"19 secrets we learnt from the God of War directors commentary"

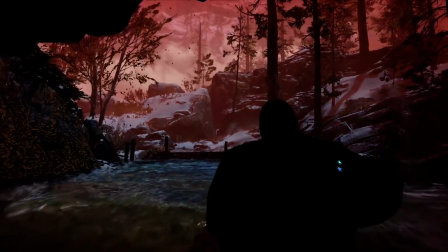490s
a nice little you know sort of call back to the beginning of the game kratos is talking to you here
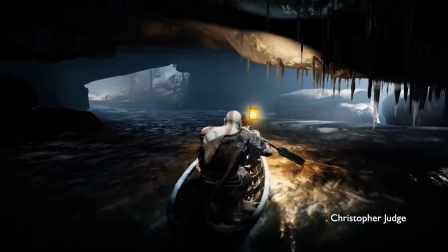499s
this this line so yes sir so much weight behind this line this is like that
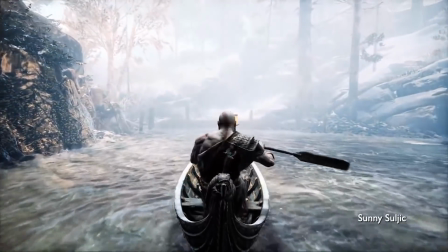505s
line at the beginning of iron man 2 when don cheadle is uh war machine and he pretty
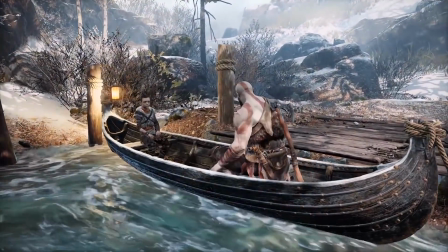511s
much just said what are you doing here i'm here to deal with it let's move on that line is all about that sense that
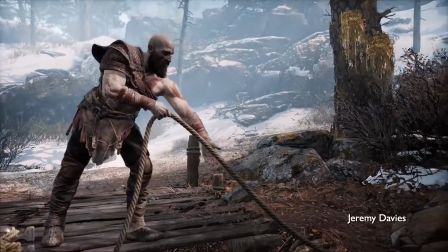517s
everything has changed it's a communication to atreus as much as it is to the audience it's everything's different.
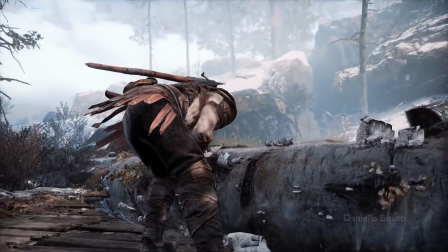524s
Try not to dwell on it. Take in the experience. Roll with us on this ride. Kratos isn't ready to accept responsibility for his actions.
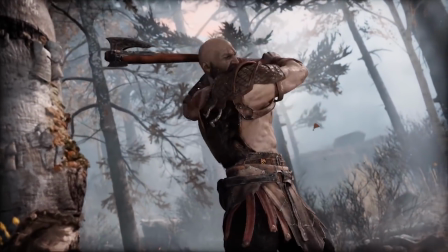532s
The chopping of this tree down is Kratos' wife Faye, she had selected these trees.
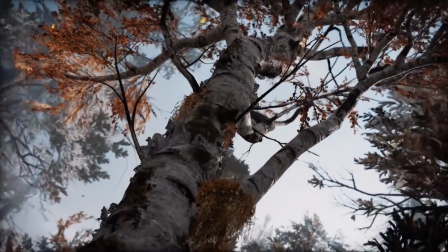539s
These trees are very specific in the stave, the magical stave that is protecting their forest.
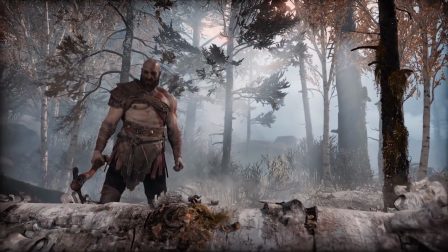546s
She knew cutting this tree down would make them exposed to the entire Norse pantheon, to everyone in the Outer World.
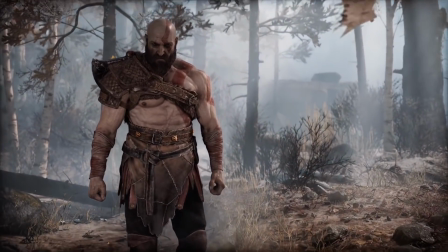554s
And that was her way of saying that, you know, Kratos sometimes likes to procrastinate.
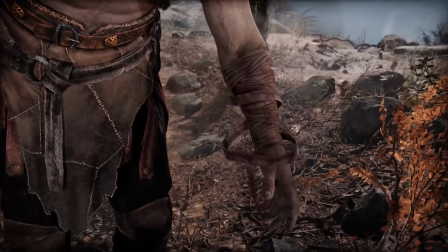558s
And given the opportunity, he's going to just stall as much as possible.
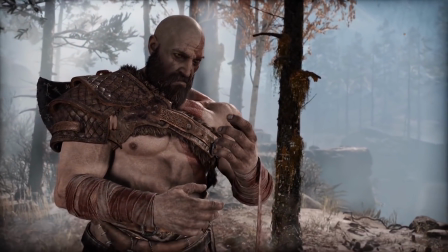563s
And he's unaware of this, which is why he even tells his son, you know, you're not ready. This moment, like, this is really cool.
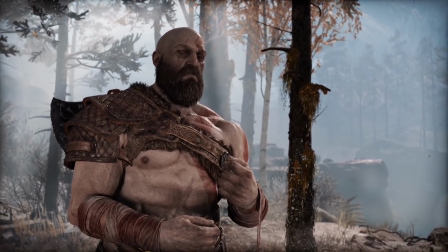572s
I really wanted more of these kinds of moments throughout the game. The theme of the wounds that will not heal.
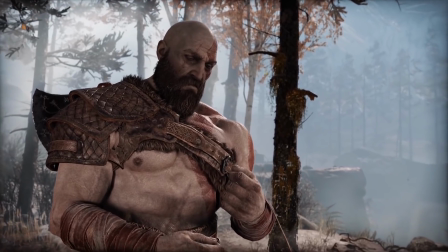577s
So these burn marks on his forearms have not
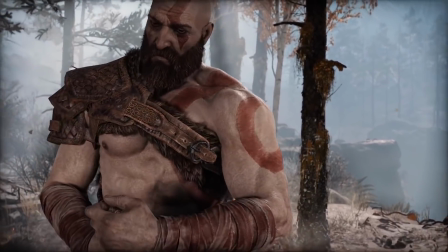582s
healed since they were seared on his forearms all the way back in the first God of War game.
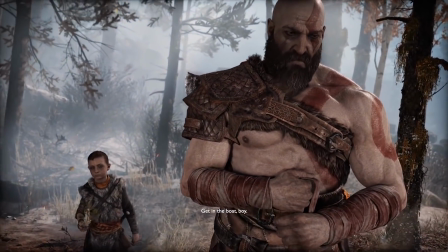590s
Now he's even unable to show his son just the wrapping of that,
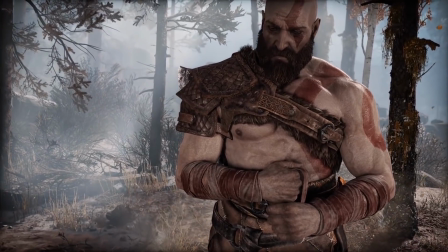598s
which is wordlessly explaining so much of this relationship between these two characters.
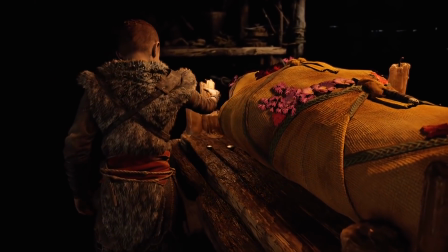606s
Atreus is saying an abbreviated Viking prayer.
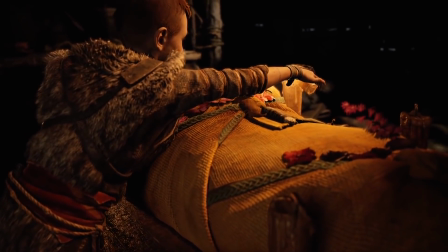609s
And this sort of abbreviation of the Viking prayer for the dead was added on the set when I was just like,
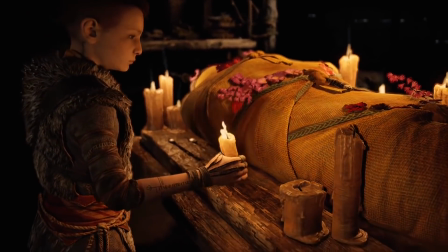618s
I don't really want him to do the whole poem because we're taking place in the time before the Viking,
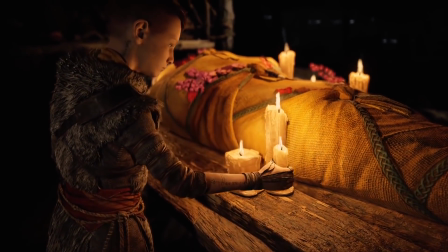622s
so I'm imagining this is kind of the straw henge to the stone henge version of that full poem,
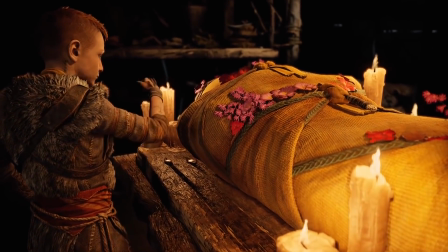627s
and really all he's doing is calling out to his mother and his father as she's being ushered off.
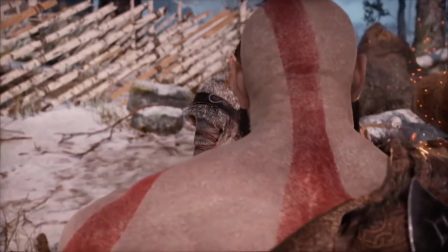634s
Atreus's journey begins with his parents.
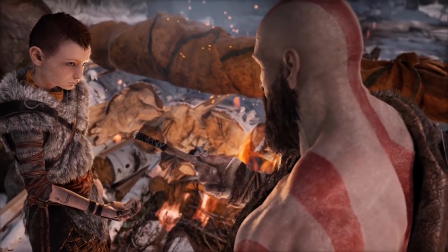636s
At the beginning of this journey, a piece of his father, a piece of the memories, the wounds that never heal are on his hands.
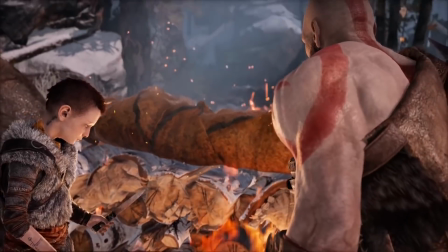644s
He's carrying that throughout. A piece of his father and a piece of his mother. Tree of Life inspired this scene.
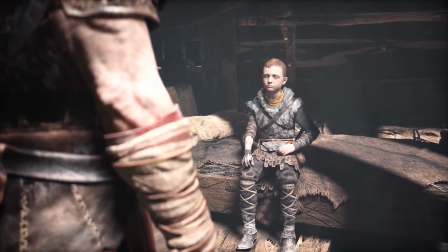651s
There's this moment in Tree of Life where Brad Pitt is teaching his kids how to throw a punch, which kind of is born...
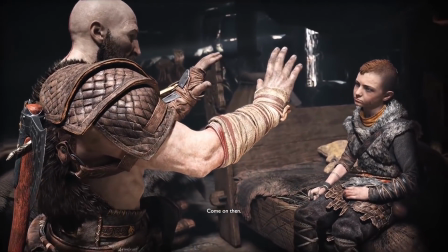658s
This moment is born of that, that idea of something.
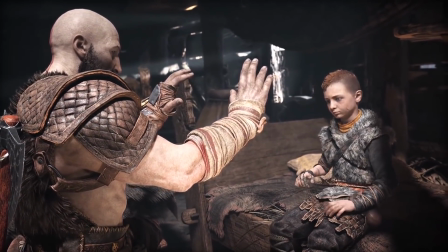663s
So Kratos getting down on Atreus' level, Atreus being fairly disinterested in getting engaged further and further as Kratos continues to try to antagonize him.
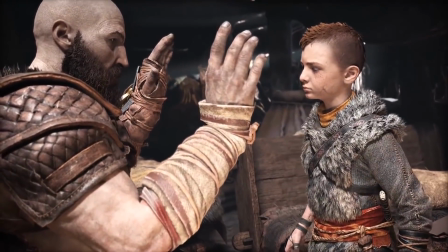674s
This really is to illustrate how crap of a father he is in the beginning.
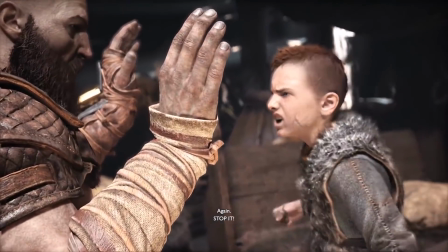679s
He is trying to give him a good lesson, but he's just really not that great at it.
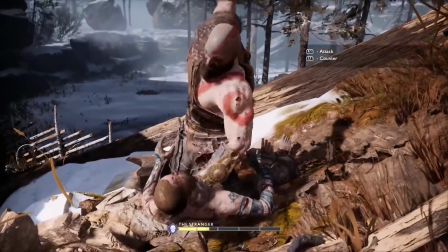686s
Blood is used sparingly on purpose.
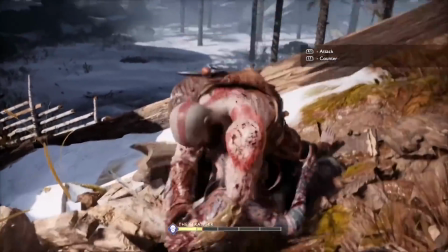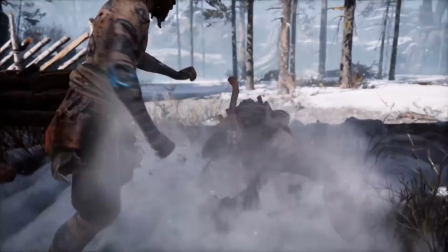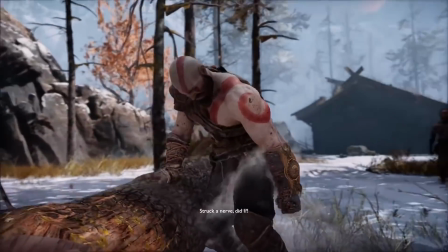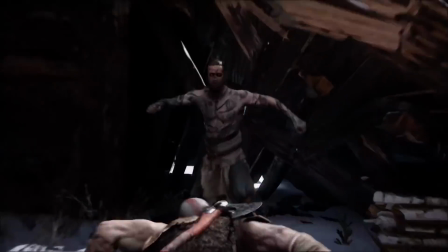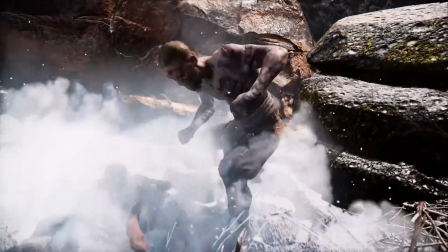716s
People would just sit there for quite a long time before experimenting with the button, so if you sat there for a little bit we would actually have the button problem come up.
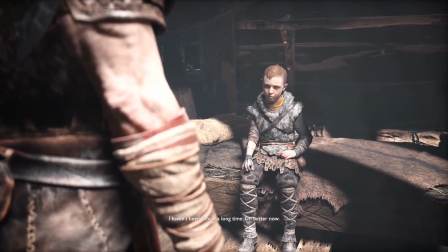724s
Tree of Life inspired this scene. There's this moment in Tree of Life where Brad Pitt is teaching his kids how to throw a punch which kind of is born,
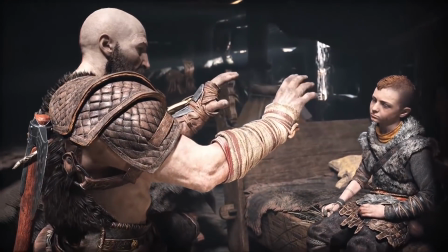732s
this moment is born of that idea of something.